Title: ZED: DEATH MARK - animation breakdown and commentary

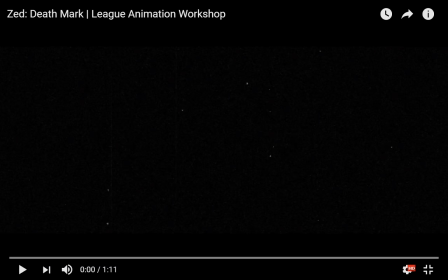Right, so that was, first of all, was just completely awesome. Now, in terms of narrative, this short is... it's fight porn.
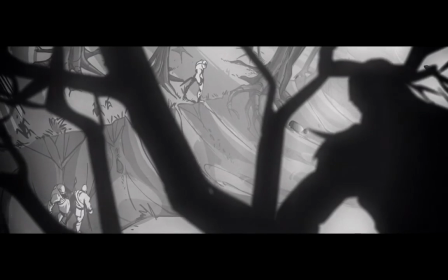It is fight choreography pornography. It doesn't really have a storyline. It doesn't really have a thematic.
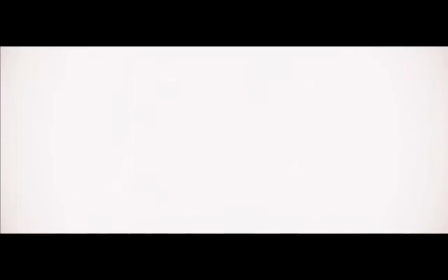It doesn't really have anything other than Zed is a fucking badass, and he murders 3 dudes like a badass in a badass way with a lot of badass moves,
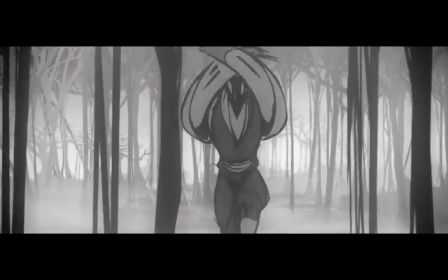doing badass things, and one of the opponents also turns out to be kind of badass, but not badass enough to out-badass it.
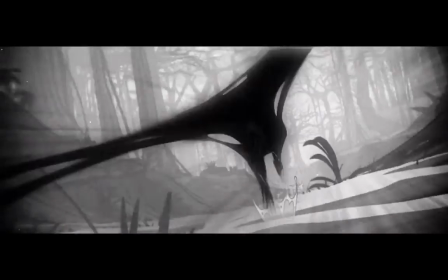Like, it's Zed is a badass. That's the whole point of the thing, and that's really all there is to it. So let's try and go through the shots a little bit.
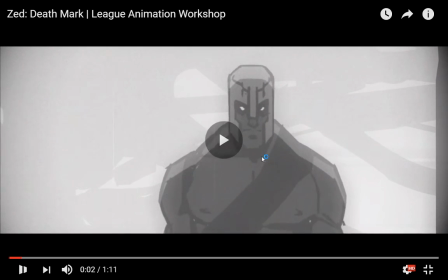Now, like I discussed yesterday, a lot of the animation here is accomplished by moving shapes relative to each other.
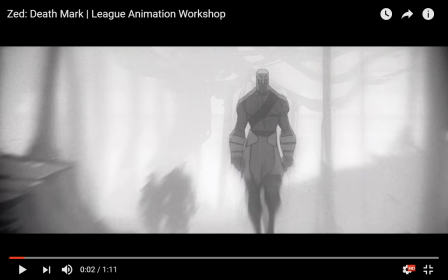Not as much. Like, this Misfortune short that they released yesterday was a set of extremely limited animation. Like, it was very, very sparse with how much movement, how many hand-drawn frames of animation it used.
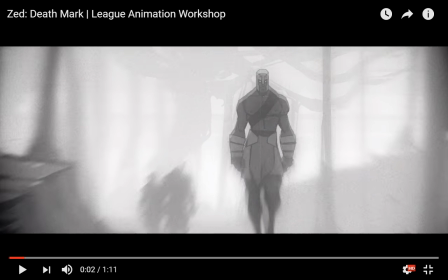This one is a much more complete animation, which is probably also why it's a lot shorter. So, but there are a couple of things that it has in common.
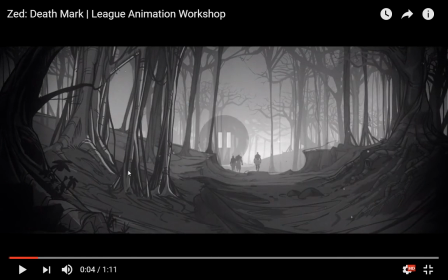First of all, notice the camera. The camera moves a lot, almost all the time. You can see it when you see the soldier walking into frame first. There's a little pan on the camera, and as I set the shot to go again, notice how the foreground here,
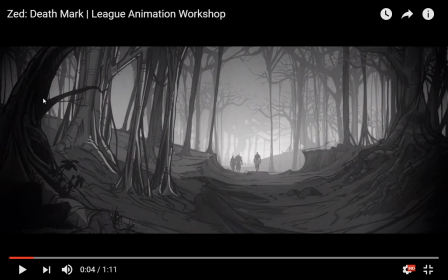these elements, moves at a different speed to the midground elements here, and then the background elements move at their own speed relative to each other. Right?
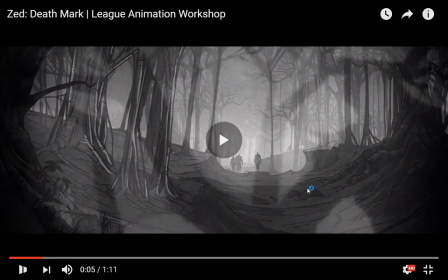You see it? They zoom in at a different rate.
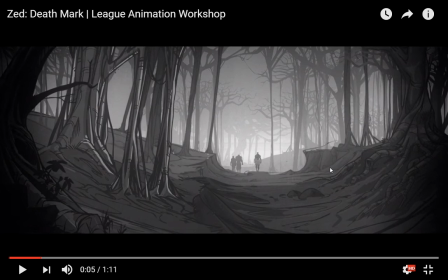And that's essentially, it's the same thing as parallax scrolling in old video games, if you remember from your childhood, 16-bit games where you needed to put depth of field into the image.
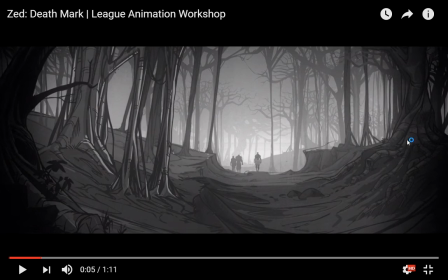And again, because this thing does not really have the budget to fully animate an interesting forest and make all the branches move and there's wind or stuff like that, then this is a very simple way to you break up the drawing into different layers, and you move those layers independently of each other. It gives a great sense of depth and helps the scene feel very dynamic.
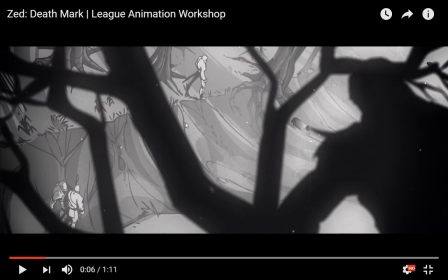And it's the same thing you see here. The shadow of Zed up in the trees moves at a different rate from the trees that he's sitting in, moves at a different rate from the background down below.
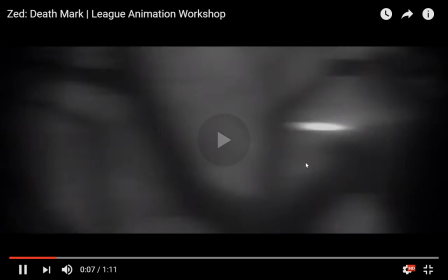And that gives this great sense of depth and a sense of deep movement.
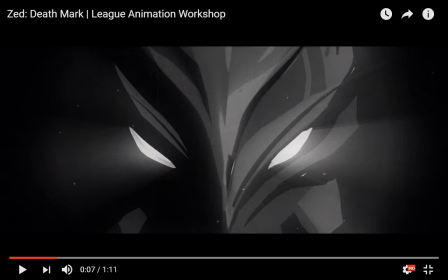Now, this shot in particular I find interesting, because take a look at how things are moving relative to each other.
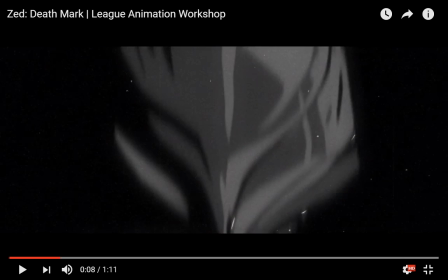It's not impossible that this is actually a 3D model that they built and used just for this particular shot.
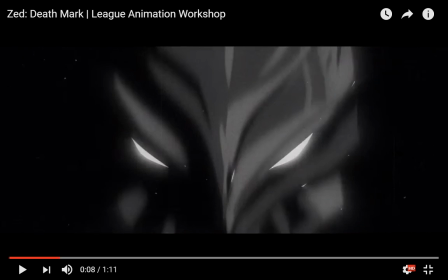And the reason I think so is because of the lighting effects and because of the particular way, like the fluidity of the movement itself makes me think so.
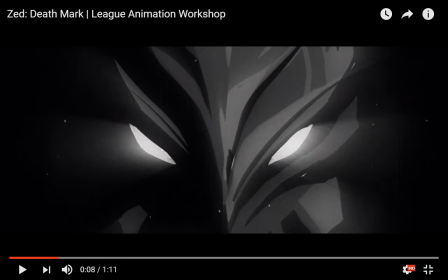But it's also possible that they achieved it, again, by moving different elements of a drawing relative to each other.
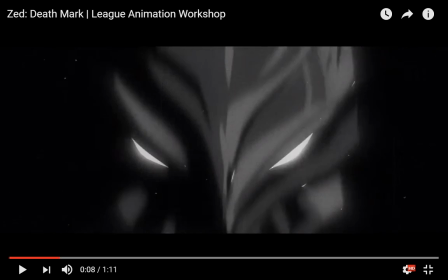I don't think so, though. It looks 3D to me, but because the texture is so perfectly aligned with the rest of the art style.
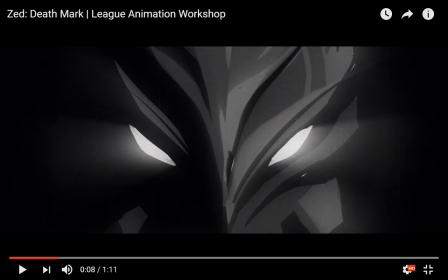And by the way, thank you to the person on Twitter who made me aware that you can scroll through frames on YouTube by using the period and comma keys.
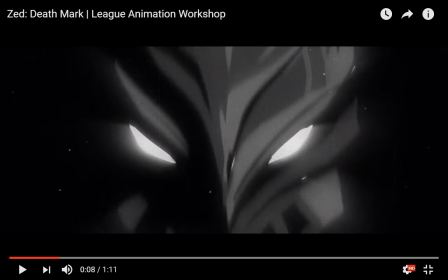Because it aligns so perfectly with the aesthetic of the rest of the short, you don't really notice it, and it's such a short moment, too.
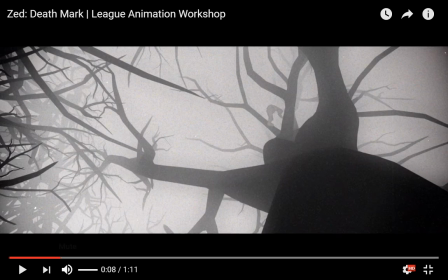And speaking of 3D, I'm reasonably sure that the trees and the background in this particular shot are all 3D animated.
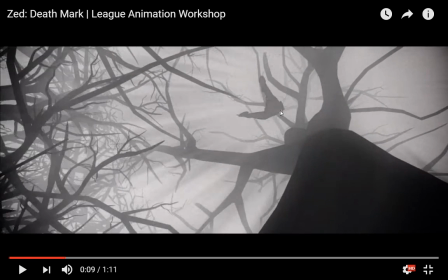And the reason I think so is because, as you see, as ZED is, and you can see animation smears being used here to communicate the speed of his rotation.
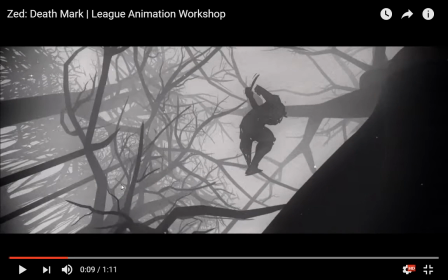As ZED moves down, you can see the whole scene rotates, and the angles on the objects change,
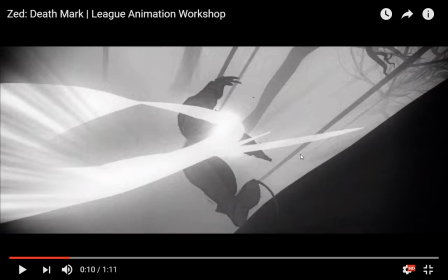and that kind of thing is super crazy difficult to hand animate, and it takes a lot of time.
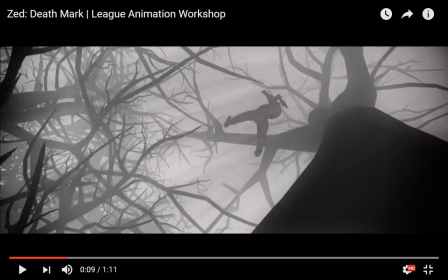So I don't think they actually bothered. Now, as ZED falls, notice that ZED is not fully drawn here, like at all.
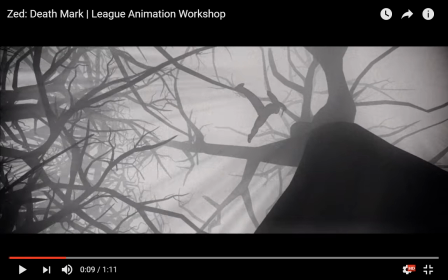He doesn't actually even have his iconic red scarf falling out of his hat.